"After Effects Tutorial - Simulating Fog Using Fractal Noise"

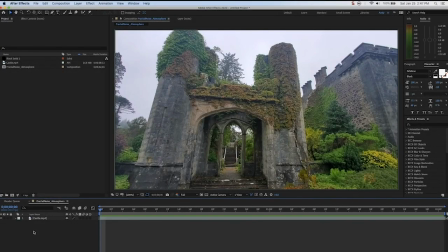(0:00)
Hello, this is Andrew Ford for Photofocus, and today we're going to talk about the fractal noise effect. This is one of the most useful effects on after effects. It creates grayscale noise that you can use to make all types of organic-looking backgrounds.
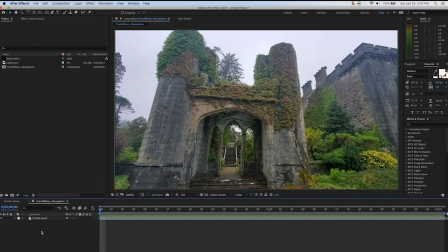(0:13)
You can do textures, you can do displacement maps, you can make light wipes or energy waves, and you can simulate many atmospheric elements.
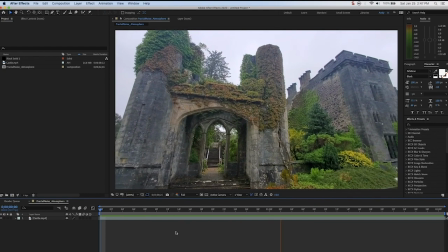(0:21)
So here's a video of a castle in Scotland.
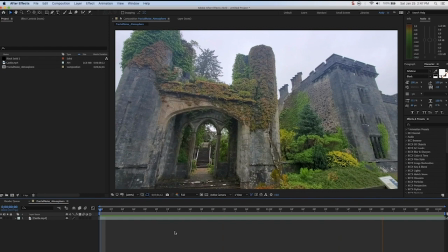(0:23)
It's a dreary day, which is typical up in this part. and the client says, you know, when I took this video, there was actually mist from the ground. I made it look really cool. I want to use this shot in the travel video. Can we add that back? So I'll say, no problem.
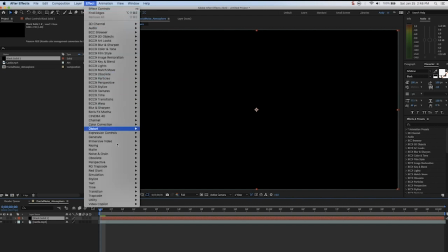(0:36)
We'll add a solid into our composition and then we'll go to effect, noise and grain, fractal noise or just search for it in the effect and preset panel.
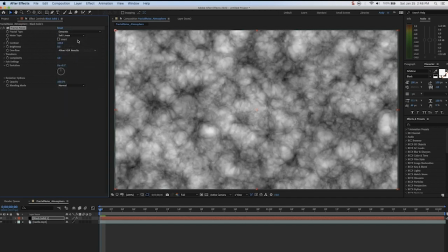(0:44)
Here's how the effect looks when it's applied. The first option under fractal type, you can just scroll through and see what the different options do. Some of the best things to do in fractal noise is just play around. Under noise type, you'll see a few options that have to do with how After Effects interpolates the values of the noise grid.
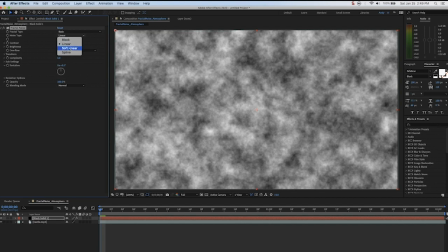(1:02)
For the purposes of fog, we can leave both settings on a default. Here's the contrast and brightness settings. You can see what they do. We can also leave this on default. The transform property allows for scaling.
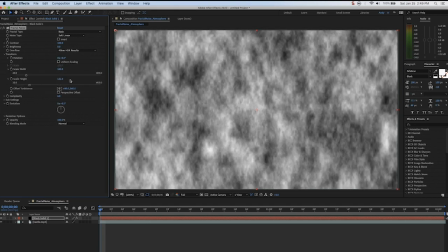(1:14)
You can play around with it and see the different options. We will leave it on uniform scaling for this.
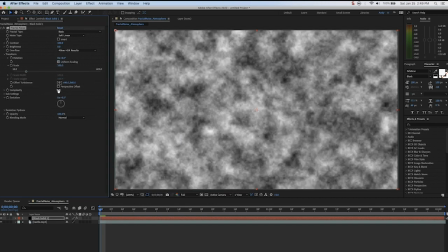(1:21)
Complexity is a number of noise layers that are combined. This has a relation to the sub settings that are below.
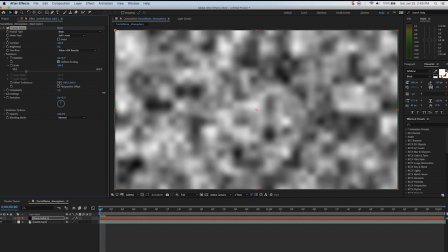(1:27)
You can see here as we move the complexity from 1 to 20, the differences that you'll see.
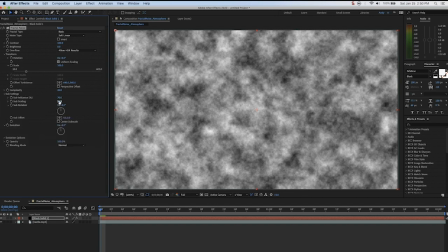(1:35)
Sub settings has an influence percentage, scaling and rotation and offset property.
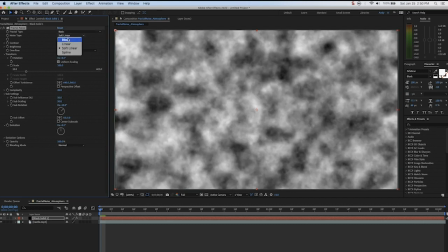(1:41)
Let's change the noise type to block here. It's probably the best way to see how this effect works.
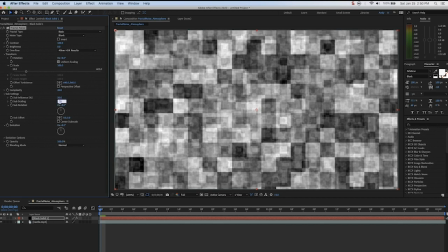(1:45)
Notice now with the rotation and when I change scale, when I change influence, the vast difference in this block pattern.
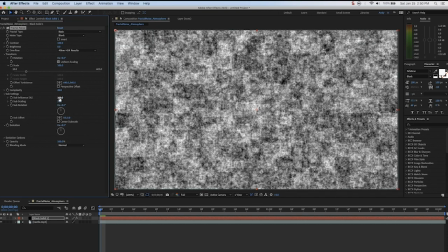(1:52)
And that's why I say one of the best things to do with Fraptile Noise is to play around with it because you really get a sense for how it works and you may create some cool stuff by accident. But anyway, we can leave that pretty much in the default settings for what we're trying to do with fog.
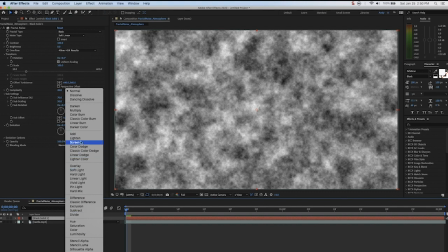(2:06)
We will set our layer to screen mode. You can see how it looks by default.
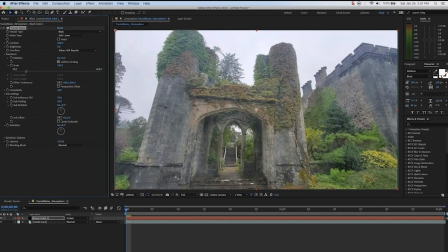(2:12)
Obviously, it's way too foggy there. So we're gonna turn down the opacity and now we're going to make our solid into a 3D layer.
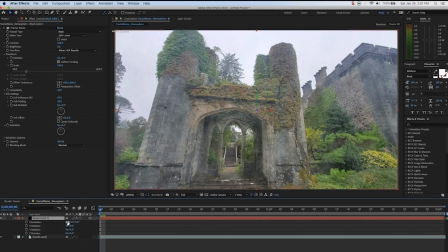(2:21)
then we're going to rotate it and bring it down in the composition.
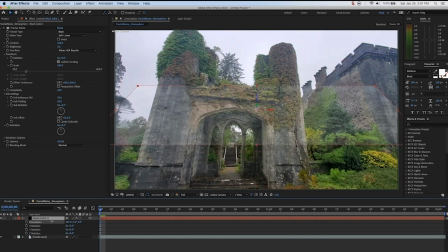(2:25)
And why we're doing this is because by making a 3D layer and rotating it, we're actually adding depth to our fog,
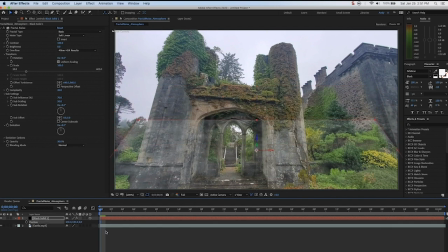(2:31)
and by lowering it to the bottom, that's the area that we're trying to have this atmospheric element be apparent. And now we will add a mask, and we will feather the mask, but then bring in the mask expansion, and that will not give us the hard edge.
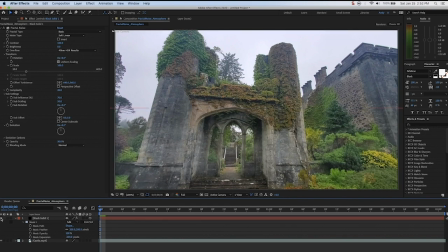(2:46)
And as we toggle the layer on and off, You can definitely see the difference when it's off, and that's the point. It's supposed to look like it blends in the original picture. Now, as we play the clip, we see that it looks weird because the fog is not moving with the clip. So evolution is usually something you use in almost all instances of fractal noise,
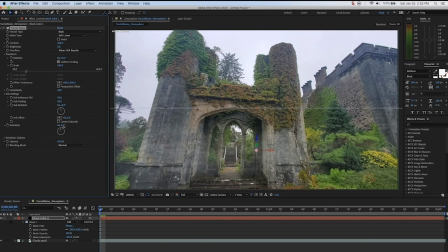(3:02)
but as you can see here, that's just changing the image with each revolution, and that's not what we want to do. We need to physically move the fog. So what we really want to do is go to our offset turbulence property. We can set a keyframe for offset turbulence, go to the end, and set a keyframe again.
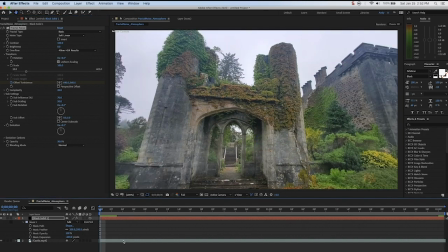(3:17)
Let's just change the value by a hundred and see how that looks we play the clip and much better now That fog is
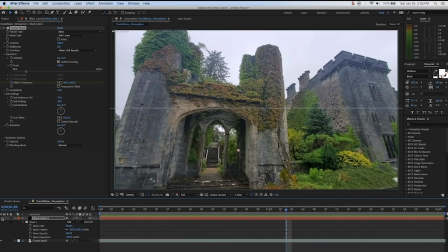(3:23)
starting to look pretty realistic with the clip again We toggle off and we toggle on and we see the difference and now we have a clip The client feels is more representative to what they saw and what they want to put in their video. All thanks to fractal noise. Thank you